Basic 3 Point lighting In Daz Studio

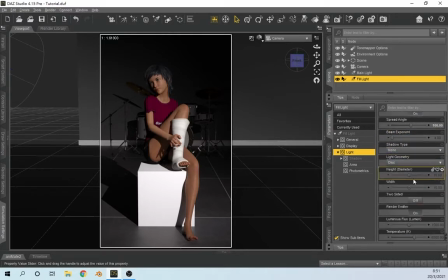8:17 And we're also going to increase the size of the diffuser. Now, because it's a disc diffuser, so we only have to modify the height. So basically that's the diameter of the disc. Now, if you're using one of those rectangular ones, you can actually control the height and the width of your diffuser.
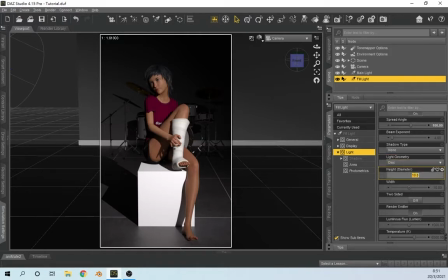8:37 But since I normally just use a disc diffuser, so I'm just going to change this to, let's say, 50 centimeters. So it's a little wider, it casts a softer light on our character. Now, we have to turn up the light a little bit.
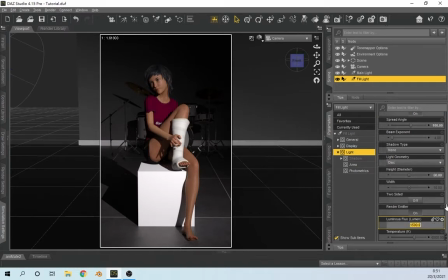8:54 It's still at 1,500, so that's not a lot. Now, usually for me, if I use this setup with the diffuser at 50 and then the spread angle at 100, I usually use about 60% of the power of a main light.
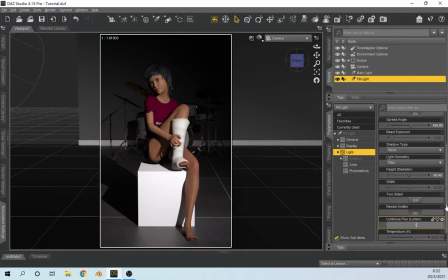9:11 So it's about 100,000. So now you would see the shadow is a lot weaker, right? It's a lot weaker, but we can still see the Rembrandt shadow on her face.
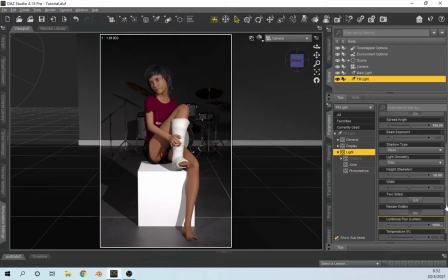9:27 So it looks much nicer now. The character is well lit. We have the shadows that we want to create a dramatic effect. But now we come to another problem. The background and her hair are so similar in color that it kind of blends her into the background.
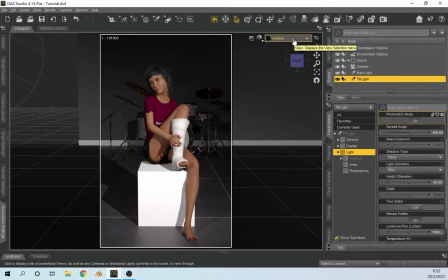9:46 So what can we do? Well, we add one more light to it and we'll go back to perspective view.
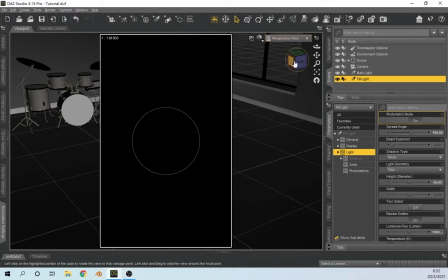9:52 Don't worry if it's dark, and you spin around
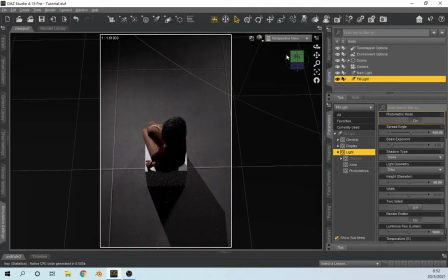9:58 Now, this time, you want it to be a little bit like above her head, but a little bit in the back.
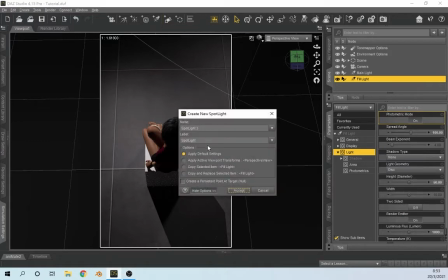10:06 And you add one more spotlight. Okay, again, we change it to perspective view. And we call this the rim light. And you accept it.
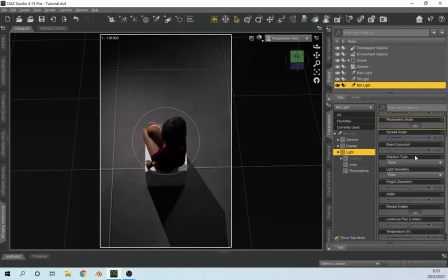10:21 Now, with the rim lights, the setting that I normally use would be, well, keeping it at a 60 spread angle, and you would see that the circle is kind of surrounding all of her,
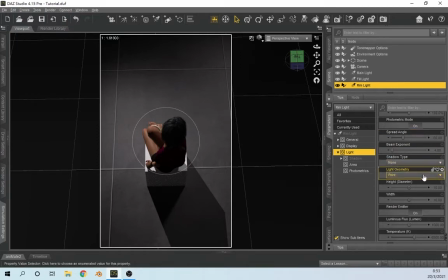10:34 so that we know how where most of the light is going to be casted. Occasionally, I would add a diffuser in front, so I would change the light geometry, but for this demonstration, I'm not going to change anything, but I'm going to change the power of the light.
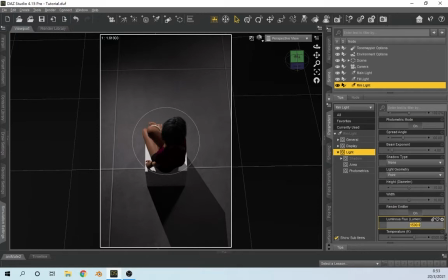10:49 Now, usually I would use the power that's very similar to the main light, about 40% or to 60% of the main light.
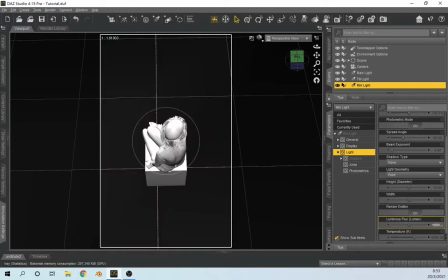10:56 So this time I'm going to put 100,000 too into it. And you can see that the back of her is lit up.
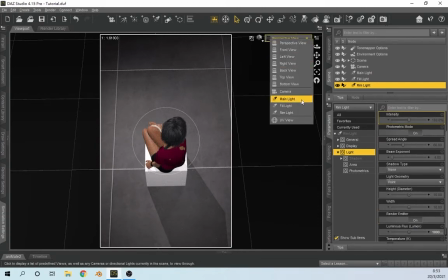11:03 Now let's go back to the camera view and take a look.
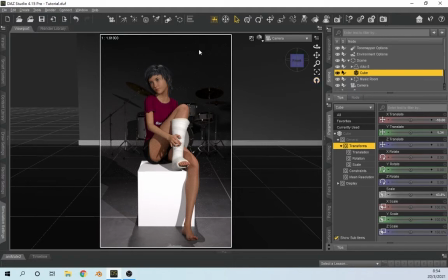11:08 Now, if you see this, if you look at the camera, you can see that the back of her hair is kind of lit up. So it's kind of being separated from the background. Now, let's see if we can make it a little
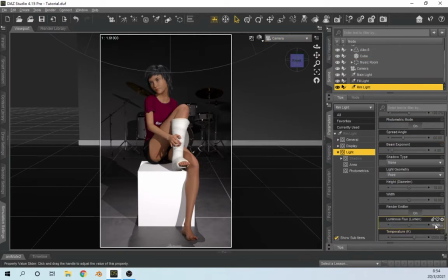11:25 clearer by increasing the lumen even more. 150,000. Now, this time, you would see, well, the shoulder is lit up,
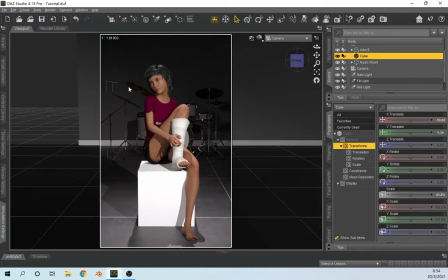11:41 her hair is lit up, and the side of her thighs are lit up. So, mostly what we want.
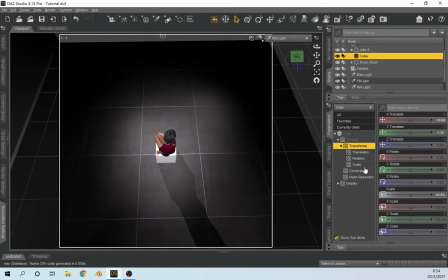11:47 But I'm going to change this a little more by going in. Hold on. Make sure you check the rim light. And I'm actually going to decrease the spread angle because I want it to be a little more powerful.
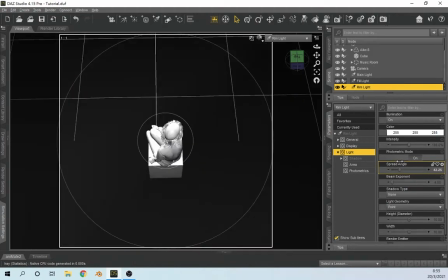12:05 Whoops, a little too much. Okay, I want to focus it a little bit more on her.
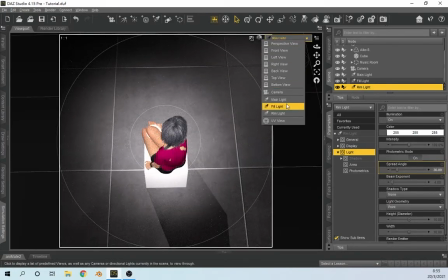12:12 So let's change that to 30. So it's a little more spot on her.
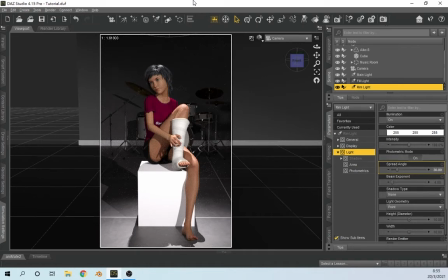12:19 Now you would see that the back is lit up even further, and she seems to be separating a little more from the back.